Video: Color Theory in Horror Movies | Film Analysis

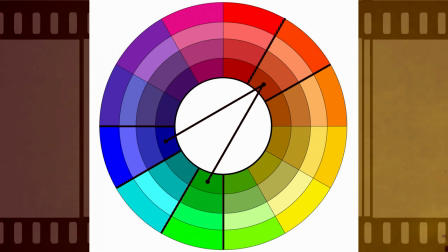There's also split complementary which uses two colors across from one color
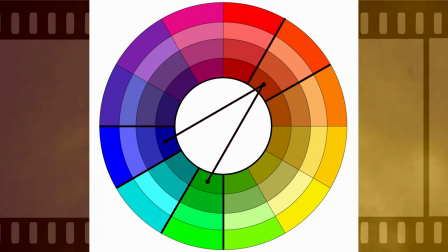so the two opposing colors contrast it but it creates a lot less
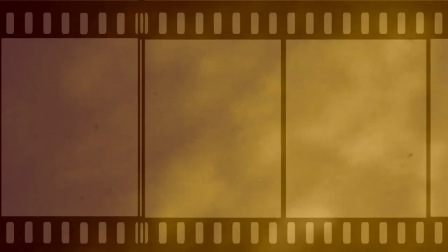tension than we see with triadic to try to color it uses four colors
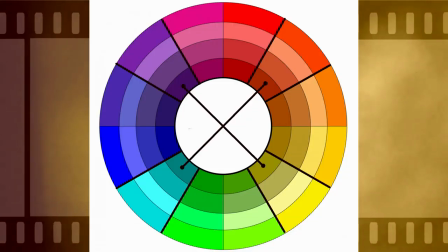across from each other on the color wheel this is rarely used in how complex it
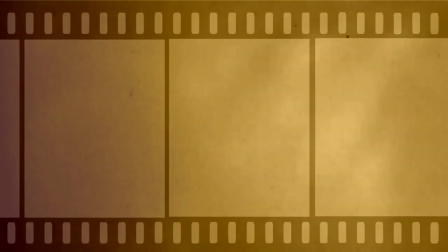can be when it is used it's normally for a more light-hearted scene for example the high heel scene in the Wolf of Wall Street
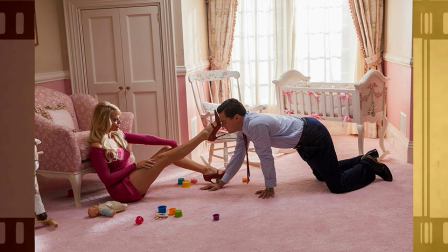and last but not least discordance is a deviation from color for emphasis we
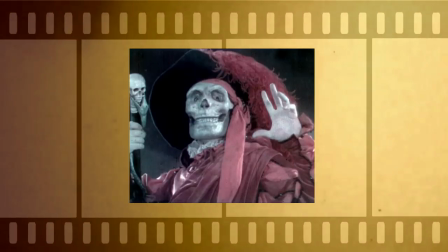see this in the 1925 adaptation of the phantom of the opera when the red
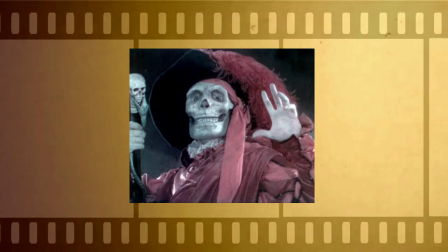death comes down the staircase it's a red object in a
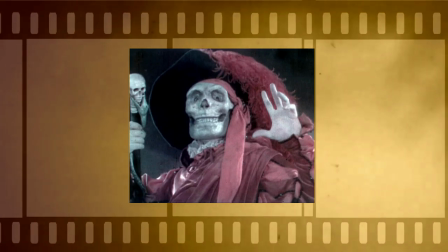black and white film the 1959 film the tingler does the exact
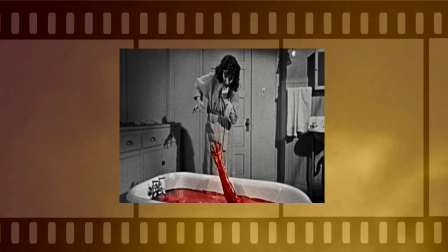same thing with a bathtub filled with blood since city is also heavily referenced for
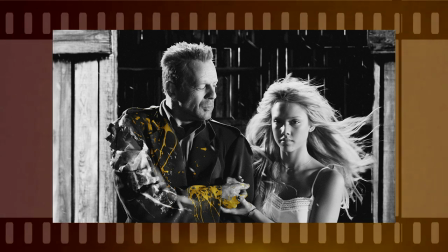using this now just because all the examples given were black and white with a pop of color, doesn't mean this only applies to black and white filmmaking.
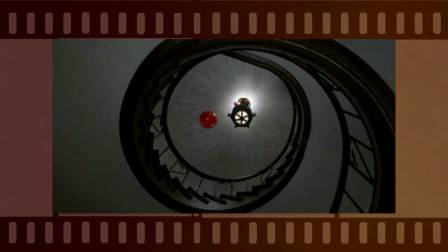The 1999 film The Sixth Sense used splashes of red all over it for anything that had come in contact with the afterlife,
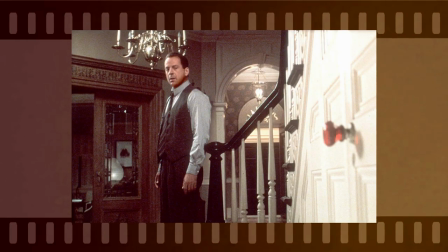specifically the doorknob that Bruce Willis' character couldn't get open. Now that we've established the basic idea, let's apply all this to horror.
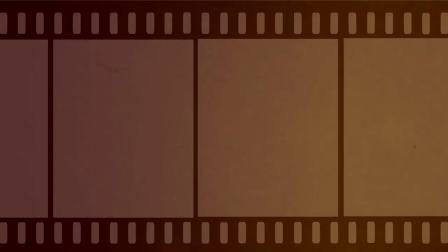Starting out with the color black. Now, I know, it's the absence of color, just stay with me here.
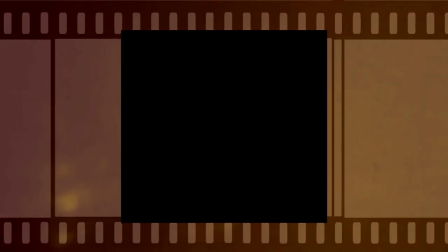Black often symbolizes the abyss, the unknown, remorse, fear, mystery, elegance, and sophistication.
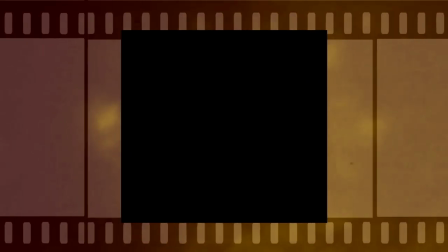This is where it's important to notice that while most colors have meaning assigned to them, the context in which they are shown in can dramatically change.
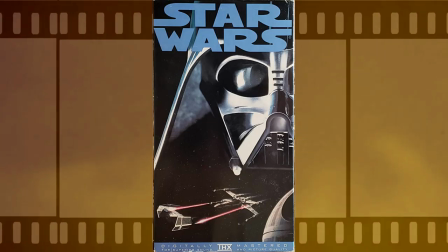A villain like Darth Vader wears black, but so does a hero like Batman.
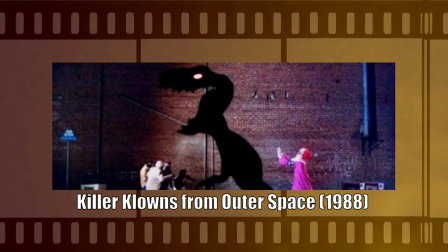A villain can turn into a man-eating clown shadow or hide in a dark room, but so can the hero we're rooting for.
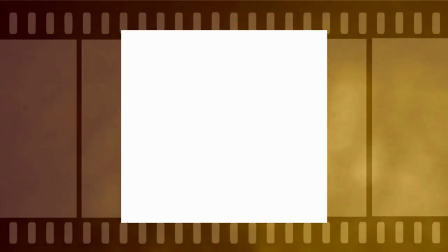All colors have dualities in their meaning. The color white represents clarity, reflection, endlessness, purity,
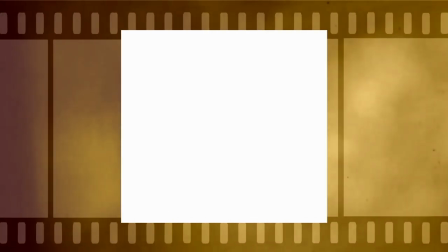which is not so subtle for virginity, innocence, winter, birth, and sterility.
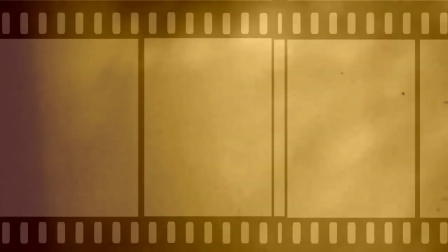In the 1900s,
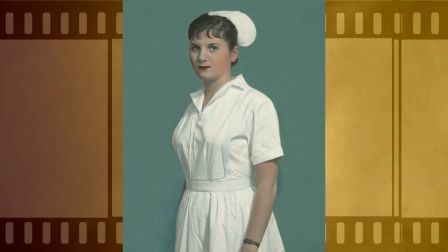nurses began to wear white uniforms to show how clean hospitals were when they had a reputation for not being so clean.
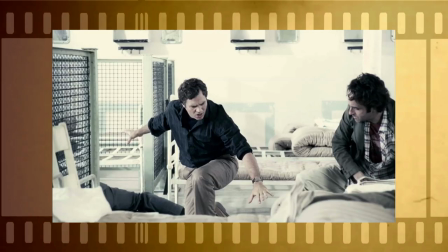In the 2008 film Blindness, there were a lot of bright whites, oftentimes used in transitions from very dark scenes.
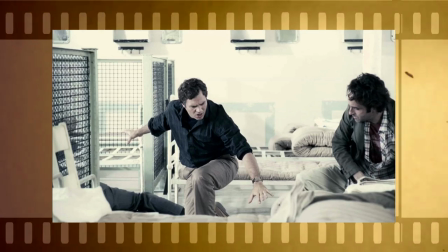If you saw this in theaters, you would know those transitions were enough to literally blind the audience, or at least stun them for a few seconds,
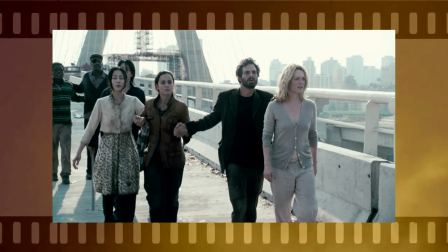which did build a deeper connection to the characters and the story being told since it was about people losing their vision
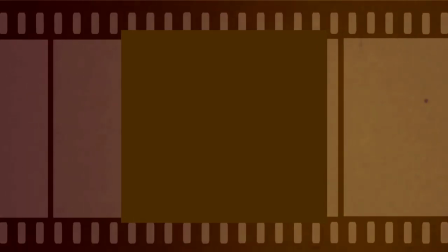brown can mean simplicity earth dirty evil dead
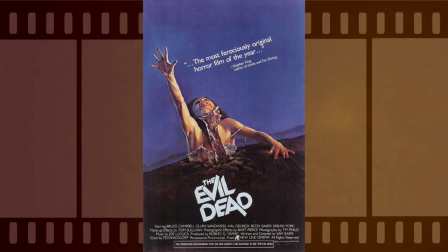uses this color heavily due to its setting the woods are brown the cabins brown the
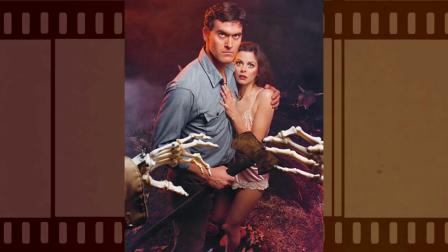sofa inside is brown ash's pants are brown by its very nature this is a very
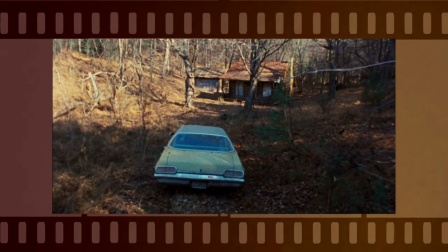brown film because when you're telling the story about woods coming to life to attack people, it makes sense to have those trees stay a naturalistic color that most people would be familiar with.
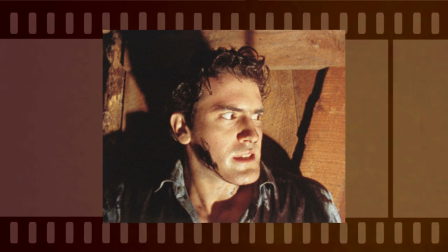They easily could have put a filter on it to make the woods look more ominous and evil,
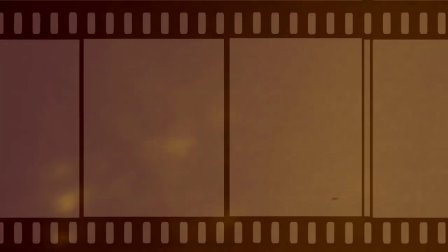but the surprise of the everyday element turning against you is what made this film what it was.
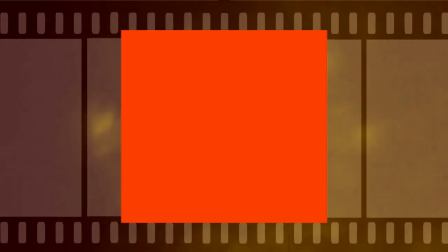Keeping everything in natural tones suited the story. Orange symbolizes warmth, warning, protection,
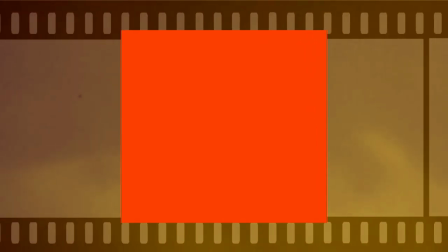growth, life and death, the sun rising or setting, and fire.
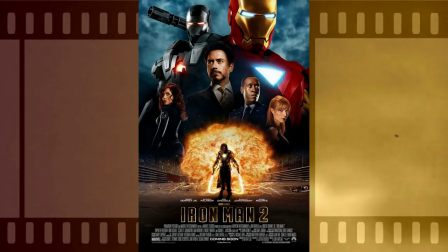As stated before, blockbusters often use the color combination of blue and orange.
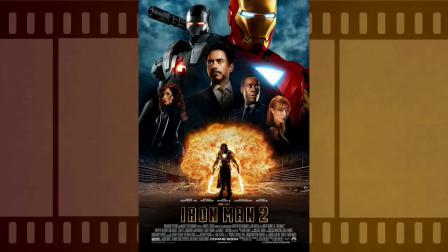They do this for the intense contrast between the complementary colors, but as a general rule,
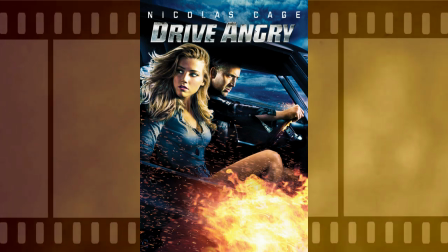warm bright colors visually enlarge objects, which makes them seem closer.
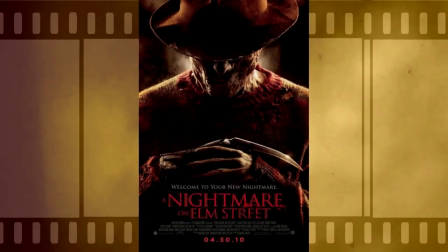The 2010 reboot of Nightmare on Elm Street used this popular teal and orange color palette, and it was clearly meant to be a big blockbuster.
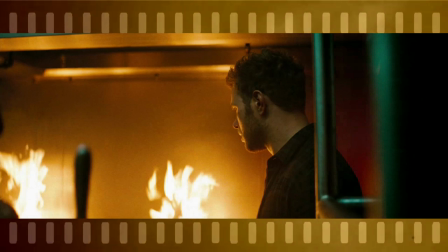I also spent way more time than I care to admit looking for an orange horror film for this.
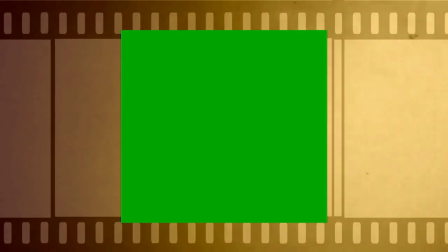Green symbolizes nature, destruction, wealth, greed, awakening, sickness, decay, good luck, and jealousy or envy.